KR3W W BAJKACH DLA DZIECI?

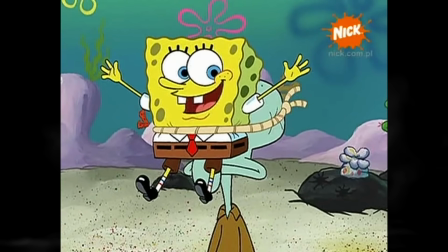248s
Mówiąc o komediowym sposobie pokazania nam krwi, to takie coś świetnie możemy ujrzeć w Spongebobie, w odcinku, w którym to Skalmar miał robić wszystko, co chciał Spongebob.
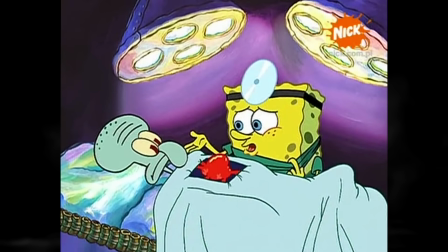256s
I w tym odcinku mogliśmy zobaczyć to, jak Spongebob na skalmarze uczył się budowy serca.
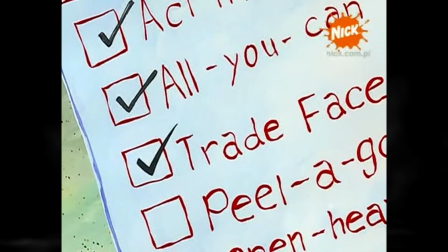261s
I wtedy z tego serca nagle dostajemy czerwony prysznic.
Na pewno musisz w nie tak ciągle puchać.
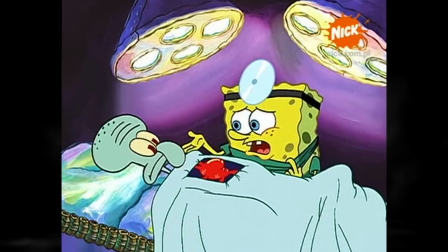267s Kto tutaj jest lekarzem?
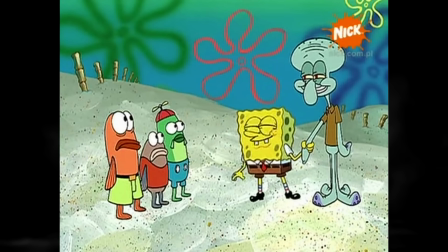270s
Ale w tym przypadku dalej wszystko jest jak najbardziej okej, gdyż zaraz po tym dostajemy scenę, w której to skalmar dalej chodzi i normalnie funkcjonuje.
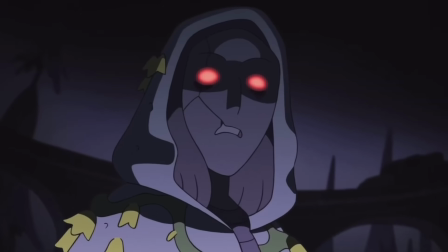278s
I taki zabieg świetnie nam pokazuje to, jak bardzo twórcy kreskówek starają się balansować między tym, co mogą nam pokazać, a tym, czego nam nie mogą pokazać.
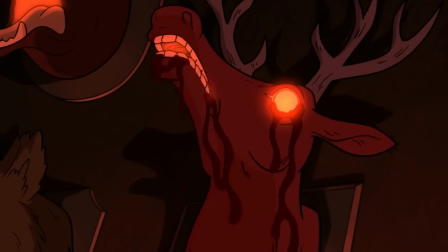285s
I jak tylko nadarza się jakaś okazja, to starają się obejść tą zasadę.
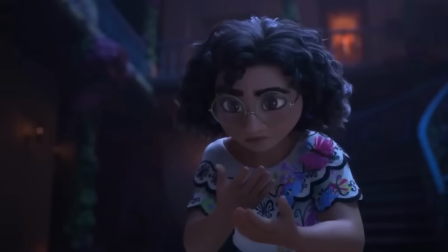289s
Nieco inaczej wygląda sytuacja w filmach animowanych, w których to w głównej mierze to od rodziców zależy to, czy pójdą z młodszym widzem do kina, czy też nie.
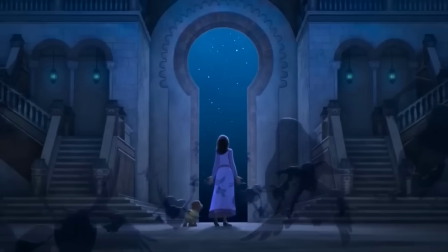297s
Dlatego, żeby taka animacja podobała się zarówno tym starszym, jak i też młodszym widzom, takie wytwórnie muszą dodać nieco więcej powagi.
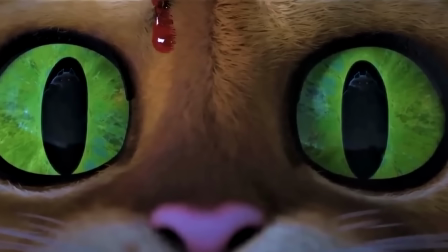304s
Dlatego świetnym tego przykładem jest Kot w butach – Ostatnie życzenie,
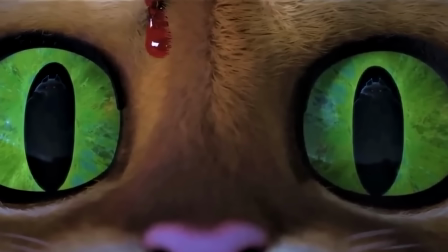307s
w którym to mogliśmy zobaczyć niesamowitą scenę walki kota z wilkiem, po której to scenie kot musiał przemyśleć całe swoje życie.
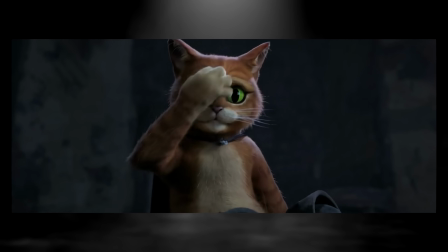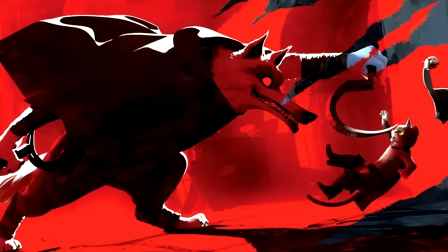319s
I tutaj ewidentnie Dreamworks nie bawił się w żadne ugrzecznianie tego filmu, a wręcz przeciwnie,
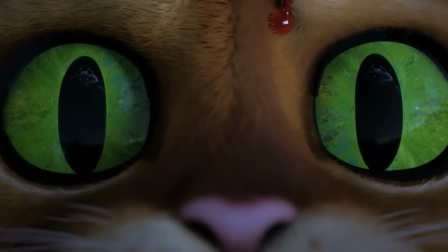323s
bo dostaliśmy scenę na cały ekran jak leci kropla krwi, przez co nie tylko kot w butach mógł dostać ciar w tej scenie,
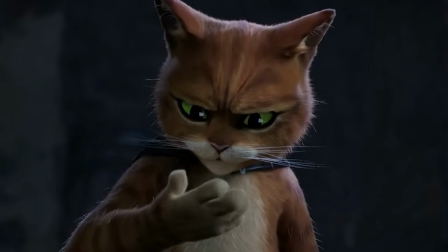329s
ale widz również, gdyż po części mogliśmy się wczuć w tą sytuację, która towarzyszyła kotu w butach.
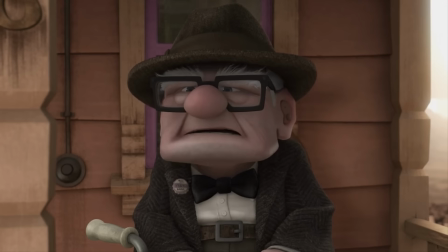334s
Fajną tego typu scenę również nam zafundował Pixar, który to w swojej animacji Odlot umieścił scenę, w której to Carl się przepychał z pracownikiem budowy.
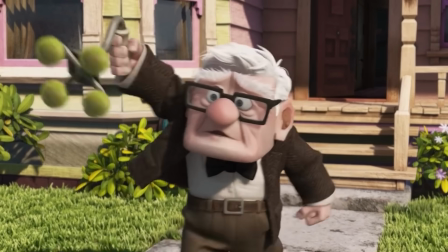343s
Oczywiście wszystko się tutaj zaczęło od tego, że samochód z budowy lekko ruszył skrzynkę na listy, którą on stworzył wraz ze swoją żoną.
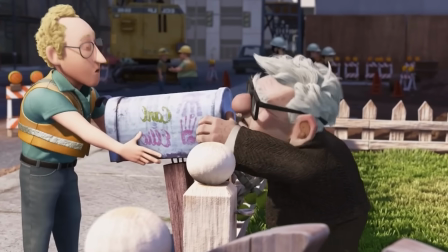349s
I owa skrzynka była swego rodzaju pamiątką po tej żonie.
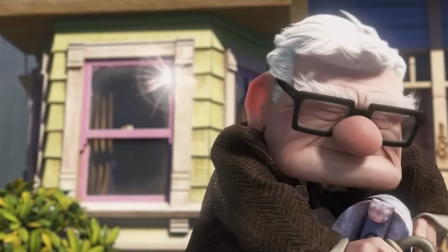352s
Jednakże sama scena świetnie nam to pokazuje, jak starsza osoba czasem może mieć problem w odnalezieniu się w nowej rzeczywistości.
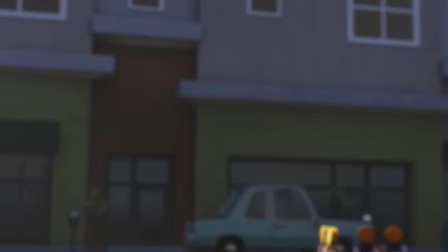358s
I omyłkowo nasz bohater potraktował tego pracownika budowy swoją laską.
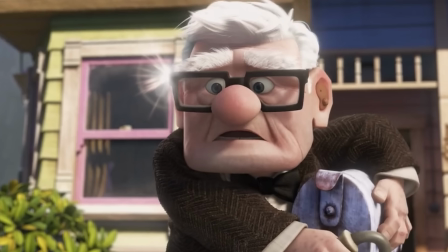362s
Mimo tego, że ten pracownik budowy miał dobre chęci i szczerze powiedziawszy to chyba był taki ostatni film Disneya oraz Pixara, w którym to mogliśmy zobaczyć taką scenę,
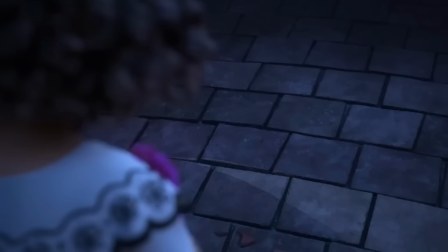371s
bo zarówno w Zaplątanych jak i w naszym magicznym Encanto krew była bardziej nam przedstawiana jako skaleczenie i nie była ona w tych produkcjach tak bardzo nam
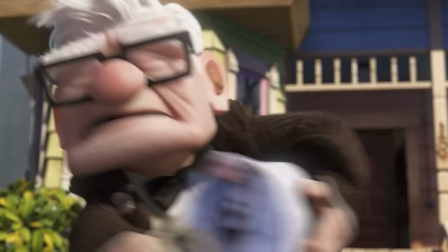378s
prezentowana jak w przypadku Odlotu.
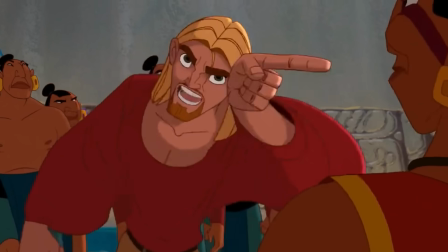380s
Za to fajnie ta czerwona substancja została nam przedstawiona w animacji Droga do Eldorado, gdyż tutaj tak samo jak w przypadku Kota w Butach ostatnie życzenie,
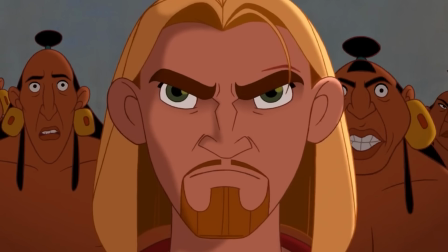388s
krew odegrała w tej produkcji mega ważne znaczenie, gdyż z początku mieliśmy scenę w której to Miguel został draśnięty,
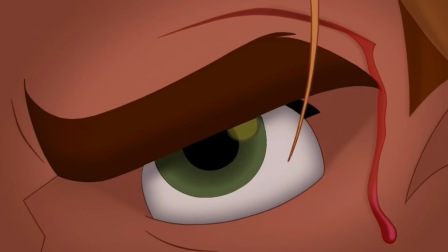394s
przez co poleciała mu kropla krwi i to w konsekwencji przenosi nas do kolejnej sceny, w której to jedna z postaci by pokazać innej postaci,
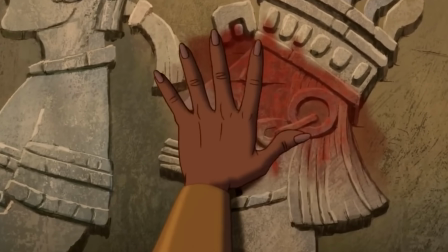400s
że bogowie nie krwawią, przecina swoją własną dłoń, a następnie wymazuje pomnik niby bogów przy pomocy swojej krwi,
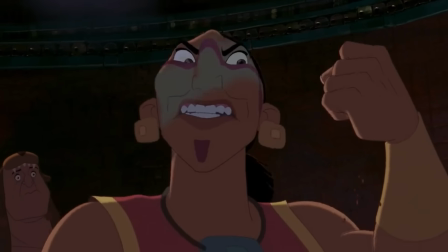407s
po czym możemy zobaczyć magiczną regenerację.
Ponieważ bogowie nie krwawią,
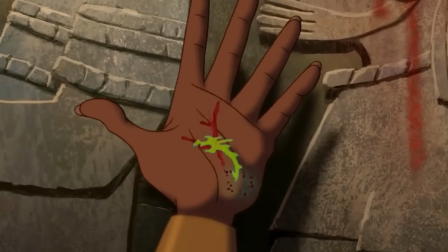414s pora wziąć przyszłość we własne ręce.
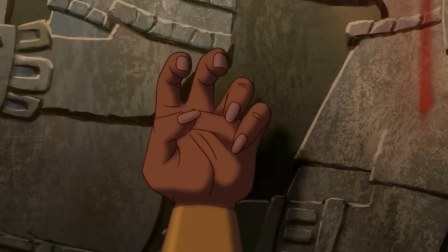421s
Powiem wam szczerze, że ta scena naprawdę mi się mega podoba.
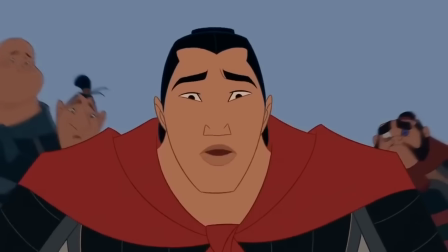424s
Również nie możemy zapomnieć o scenach walk, jakie mogliśmy zobaczyć w starych animacjach Disneya, pokroju Mulan czy też Herkulesa,
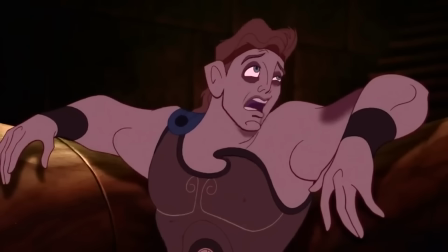431s
w których to po walce każdy mógł zobaczyć to, że nasz bohater bądź bohaterka musieli stoczyć niesamowity bój,
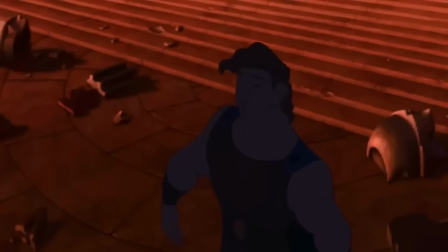437s
przez co my mogliśmy się wczuć w taką postać.
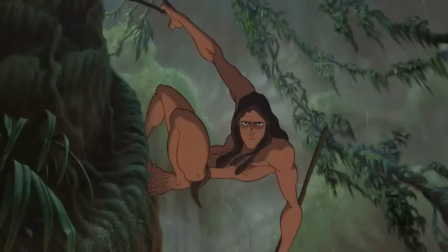438s
Również świetnym tego przykładem jest Tarzan, w którym to tytułowa postać walczyła z Jaguarem i w trakcie tego pojedynku mogliśmy zobaczyć to,
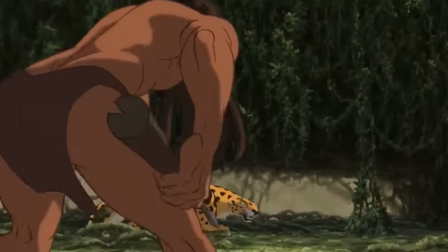446s
że faktycznie te dwie postacie między sobą walczą, a my jako widzowie mogliśmy się świetnie wczuć w tę scenę.
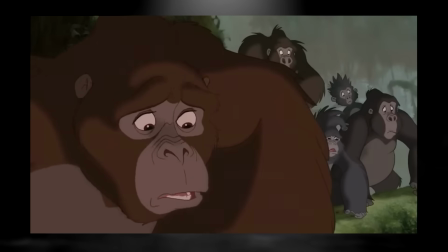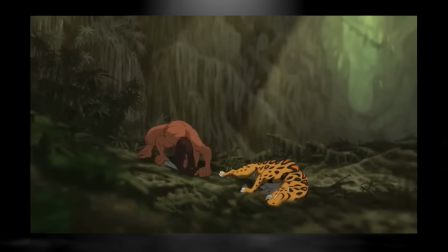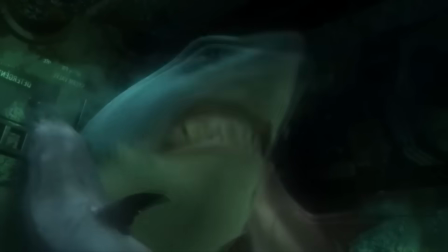462s
Moim zdaniem wielkim błędem było wycofanie się po 2014 roku ze wszystkich animacji krwi.
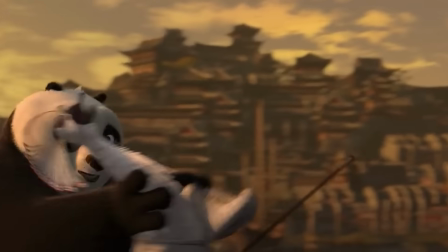468s
Gdyż na przykład w Kung Fu Pandzie 2 możemy zobaczyć to jak poobrywał Shen'a, ale tylko naszej pandzie poleciało w futerko.
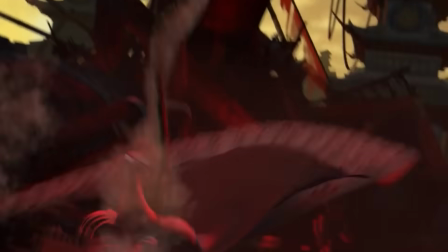474s
I wydaje mi się, że wtedy te wszystkie studia uważały krew za coś niesamowicie złego.
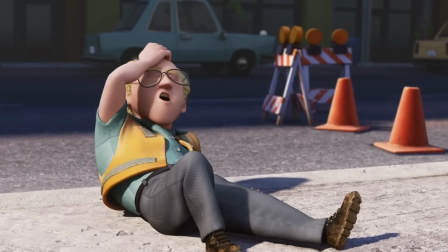478s
A jednak w małych ilościach ta czerwona substancja daje nam takie większe poczucie powagi danej sytuacji.
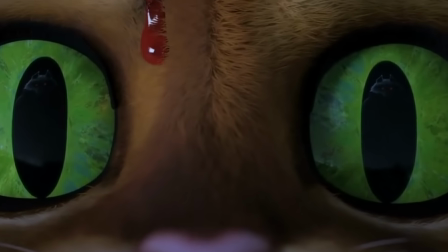483s
W sumie to ja się cieszę, że te wszystkie studia powracają do tego, że się nie boją nam pokazać kropli krwi.
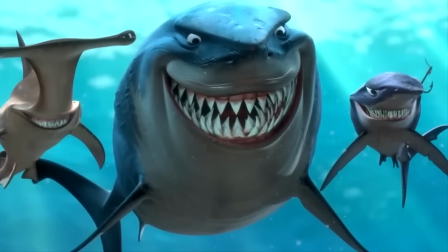488s
Bo na przykład kiedyś mieliśmy Nemo, tylko ta krew pojawiła się tam po to, by widzom pokazać jak Regine reaguje na rybią krew.
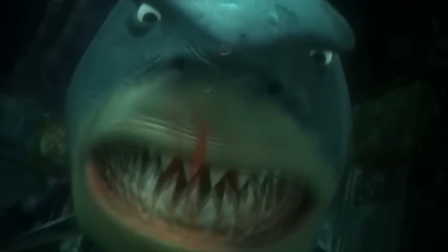495s
I to też był moim zdaniem bardzo fajny zabieg twórców tej animacji.